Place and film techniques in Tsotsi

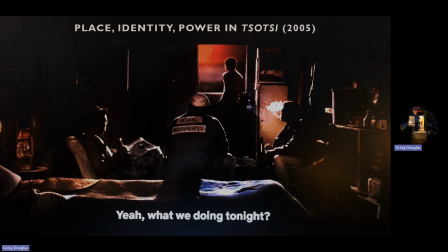483s
It's taking just a slice of an ordinary South African's life and making us understand how that slice of it, a little bit, can actually also stand in for the whole thing.
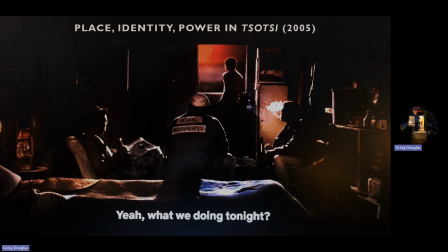497s
So this story kind of represents or says something larger about South Africa. It's a small bit of a larger thing, but the small is a metaphor for the larger story. And they're really trying to play with this idea of showing just the ordinary things about an ordinary life,
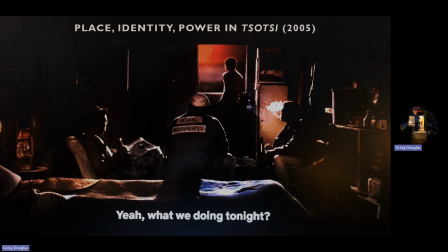517s
and what happens when when extraordinary things happen to ordinary people. Okay. And then just in the framing of this, just to give you a sense of a director making choices and trying to communicate to something to us that's maybe not,
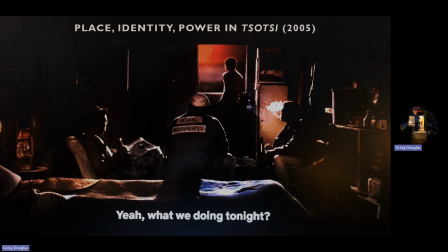535s
immediately obvious, but which our sort of unconscious mind does notice and pays attention to, and begins to get cued into the rhythms and themes of the film without our even noticing it.
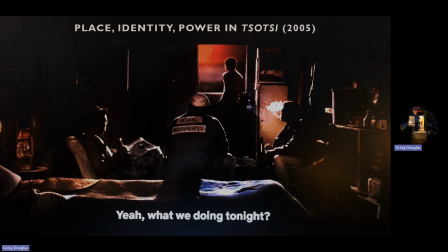550s
Take, for instance, how he set up this frame. What you see here is these three guys. This is Butcher. He's a kind of really bad psychopathic killer. This is Arp, who's a kind of happy-go-lucky, jovial guy.
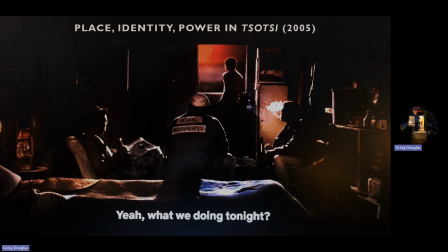569s
On the back of his jacket, it says state property. So we understand that once upon a time, he was in jail. On the left here is a guy whose name is Boston. He's a kind of intellectual, educated guy who has dreams bigger than just being a member of a gang.
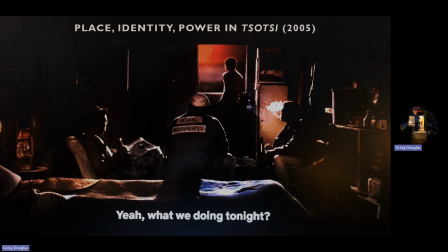586s
He wishes to escape this life and become a teacher one day. And then we can see him reading a newspaper. So he's the kind of guy who's literate. He can read. And one of the first things that happens in the movie is that Butcher rolls the dice, gets
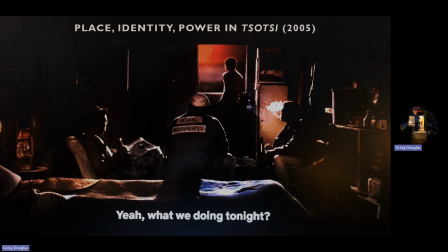601s
I think he gets an 11, a 5, and a 6. And he says, I got 9. And Boston corrects him, says, no, no, you got a 5 and a 4, not a 5 and a 6. You got a 9. So we learn that Butcher is kind of enumerate, probably illiterate, whereas this gentleman here is a gentleman.
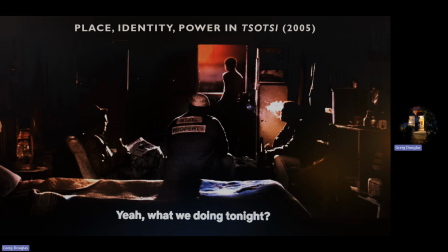622s
He's educated, he's insightful, and he has bigger dreams. They're all in the forefront, and they make a nice kind of base here in the frame. And then Tsotsi's in the background. He's looking out the window at something we can't see.
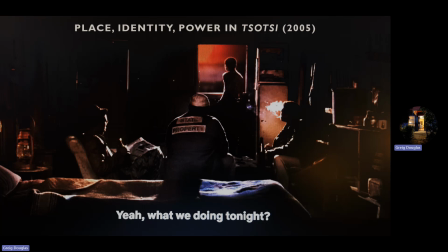641s
What that means is maybe quite interesting, that Tsotsi's kind of off his gang. He's just off the main thing. Remember, the movie is actually named after him, but the first time we see him, he's standing off. He's offish. He's away from the crowd. He's not really one of these guys.
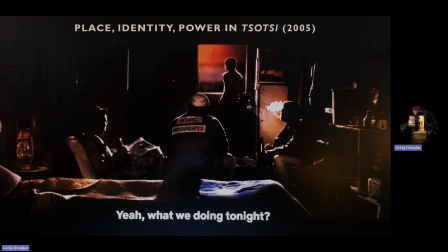657s
He's part of the gang, but he's also not. He prefers to be away from people. He's looking out into the distance, into the night sky. We don't really know what. So there's something about him that is a bit hard to access.
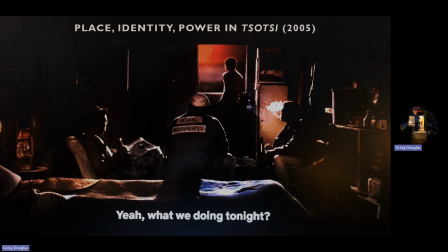673s
We don't know what he's thinking. We can't tell, and he's standoffish. So the beginning of the film, this opening scene has Tsotsi as being a bit of a mystery. Who is this guy actually? What's he all about? What does he want in life?
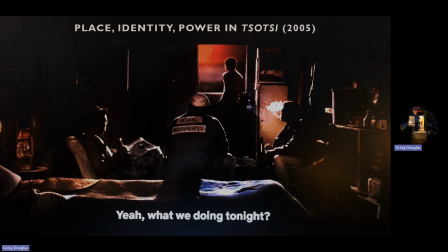691s
What's his story? And as the movie unfolds, we get to understand a little bit more about him. And one thing Gavin Hood does a lot in the film from a technical level is that he'll very often, at the beginning of the film,
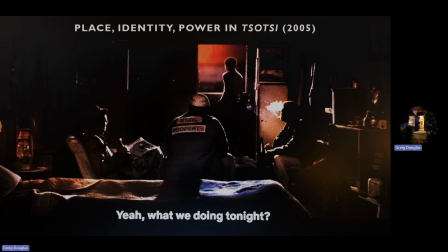705s
he'll have Tsotsi off, like away, and then he'll do this thing when he suddenly zooms in on Tsotsi,
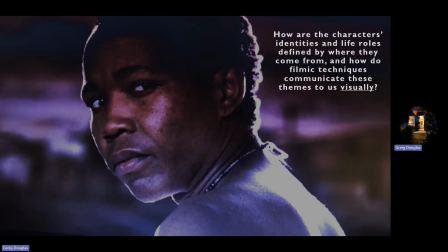711s
like this is one of the next frames. So we go from being far away and distant to getting a close-up of Tsotsi's face, his eyes, his expression. And that also
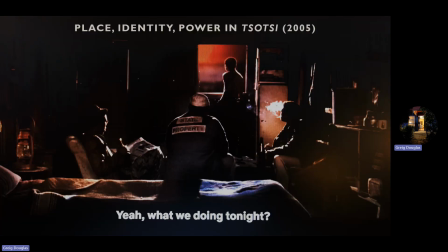725s
mimics what the movie does over the whole course, is that it brings us closer to Tsotsi.